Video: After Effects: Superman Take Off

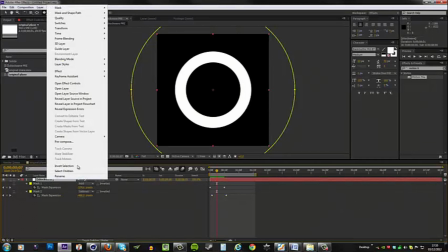8:26 And we need to right click, go to effect,
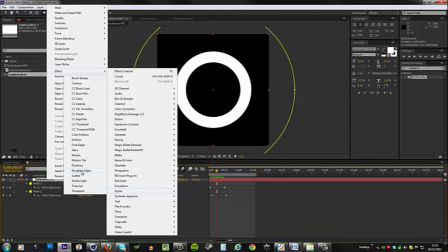8:30 stylize, and we're gonna use roughen edges, because this right now is too sharp.
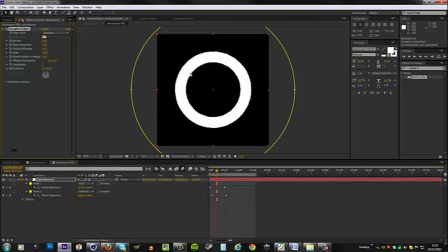8:37 The shockwave we would create with this would not look very impressive at all. So if we set the border to be 75 and the edge sharpness to be zero,
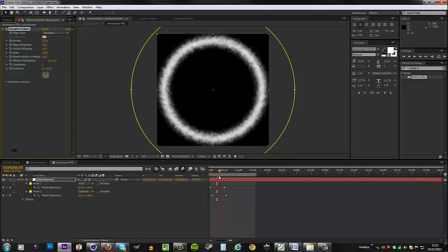8:49 we have a softer edge to work with, and it's got some random noise on the inside and the outside, so it looks more organic and it's gonna work well.
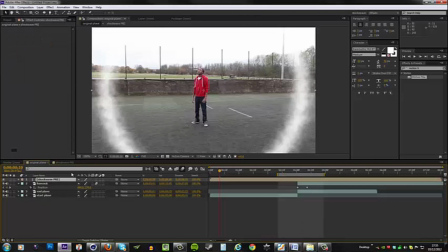8:59 So back to the original plane, we need to make our shockwave layer into a 3D layer. So hit the 3D switch, and if you can't see that, just toggle the switches down here.
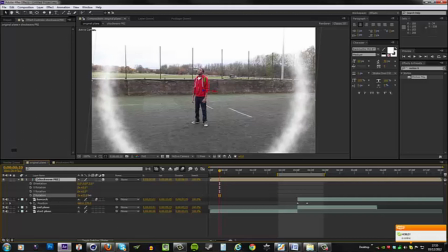9:13 And hit R to bring up the rotation, and we basically need to mess with the X rotation first.
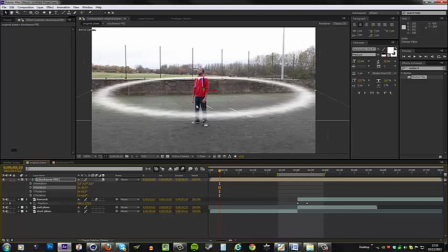9:22 So something like this, and then move it down here.
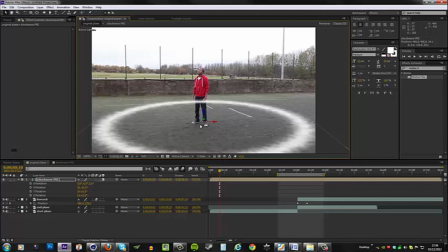9:28 You want the center of this to be the point at which your actor takes off from.
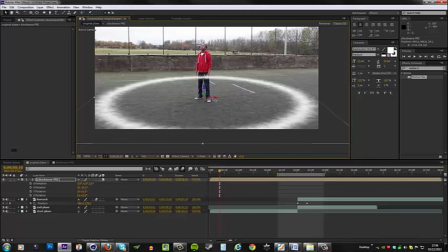9:35 So right at the feet here seems to be right. And we can rotate this to try and match it to the environment.
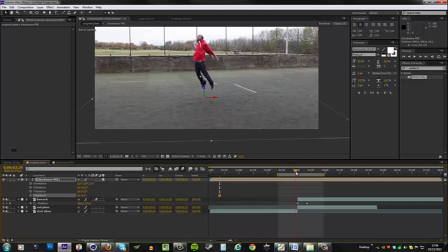9:46 And we need this to start when our actor takes off, basically, in line with the position, the Hancock layer. So I would just hit the left bracket key to nudge that to that point in time.
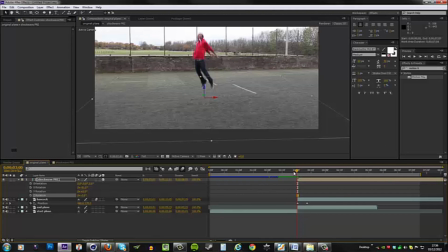10:01 And if I set my beginning and end to be a longer range, you now see what's going on. So he jumps up, and then as he starts to speed up, the motion blur is really strong there. That's when the shockwave appears, basically.
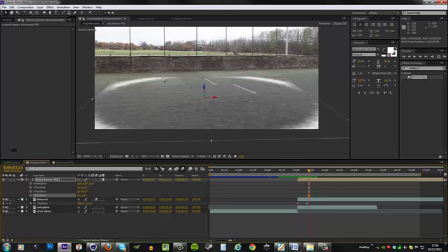10:22 You see that the shockwave kind of gets cut off with these edges here, and that doesn't look very good. So what I did is simply fade it out before it hits that edge. So go to the opacity at this point and set it to 100 and just set a keyframe.
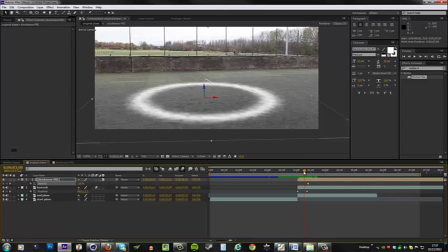10:40 Go back a few frames, let's say roughly about here, and then set another keyframe.
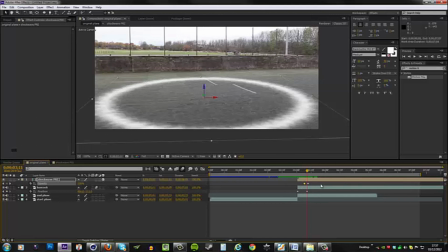10:47 Press K to jump to the next keyframe and then set that to 0. Oops, that jumped to this keyframe down here. We want the other one. There we go.
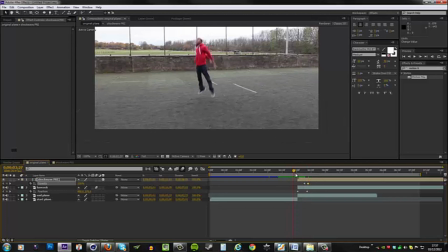10:58 So now it's gonna fade out before it hits that edge.
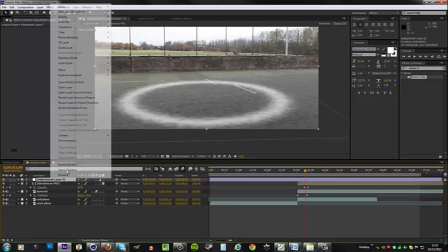11:06 Okay, looking good. Let's create a new adjustment layer. Go to Effect, Distort, Displacement Map.
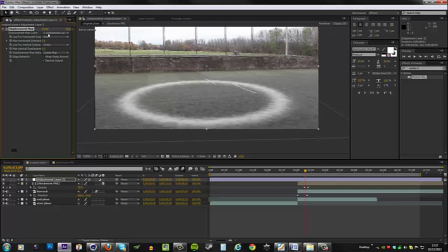11:15 And we need to set our displacement map as the shockwave pre. And if we increase the max vertical displacement, you can see that it's doing something, but it's treating this layer as if it's still 2D.
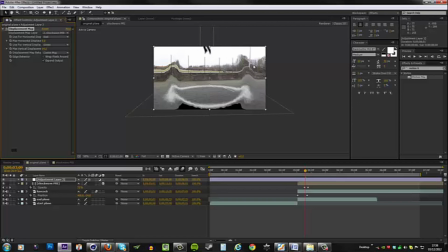11:32 That's why we get this 2D displacement. This displacement on a 2D plane. So what we actually need to do is to pre-compose that 3D layer again, that shockwave layer.
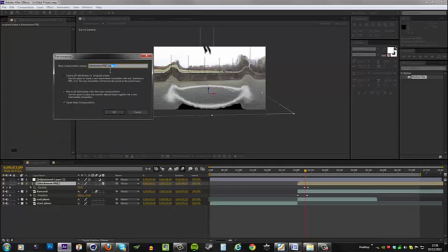11:45 So right click and pre-compose and call this shockwave pre 2 and then hit OK.
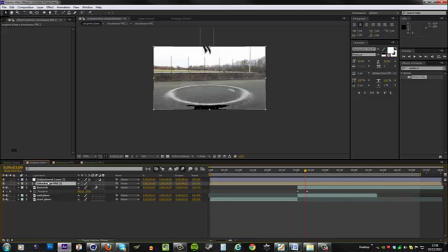11:53 And if we go back to the original plane, look at the displacement map. Let's call this displacement. It automatically selected the shockwave pre 2, and now you can see that the shockwave is working okay.
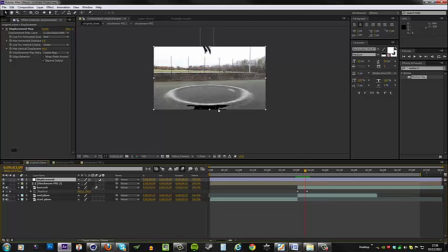12:11 We just have a little bit of a problem down here, but we can fix that in a second. You can see that I kept this actual layer on, which is why we're seeing a little bit of white,
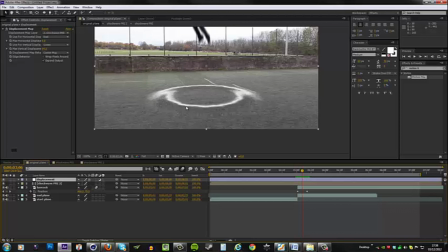12:24 and I think that helps to enhance that look. You can see the shockwave a bit better.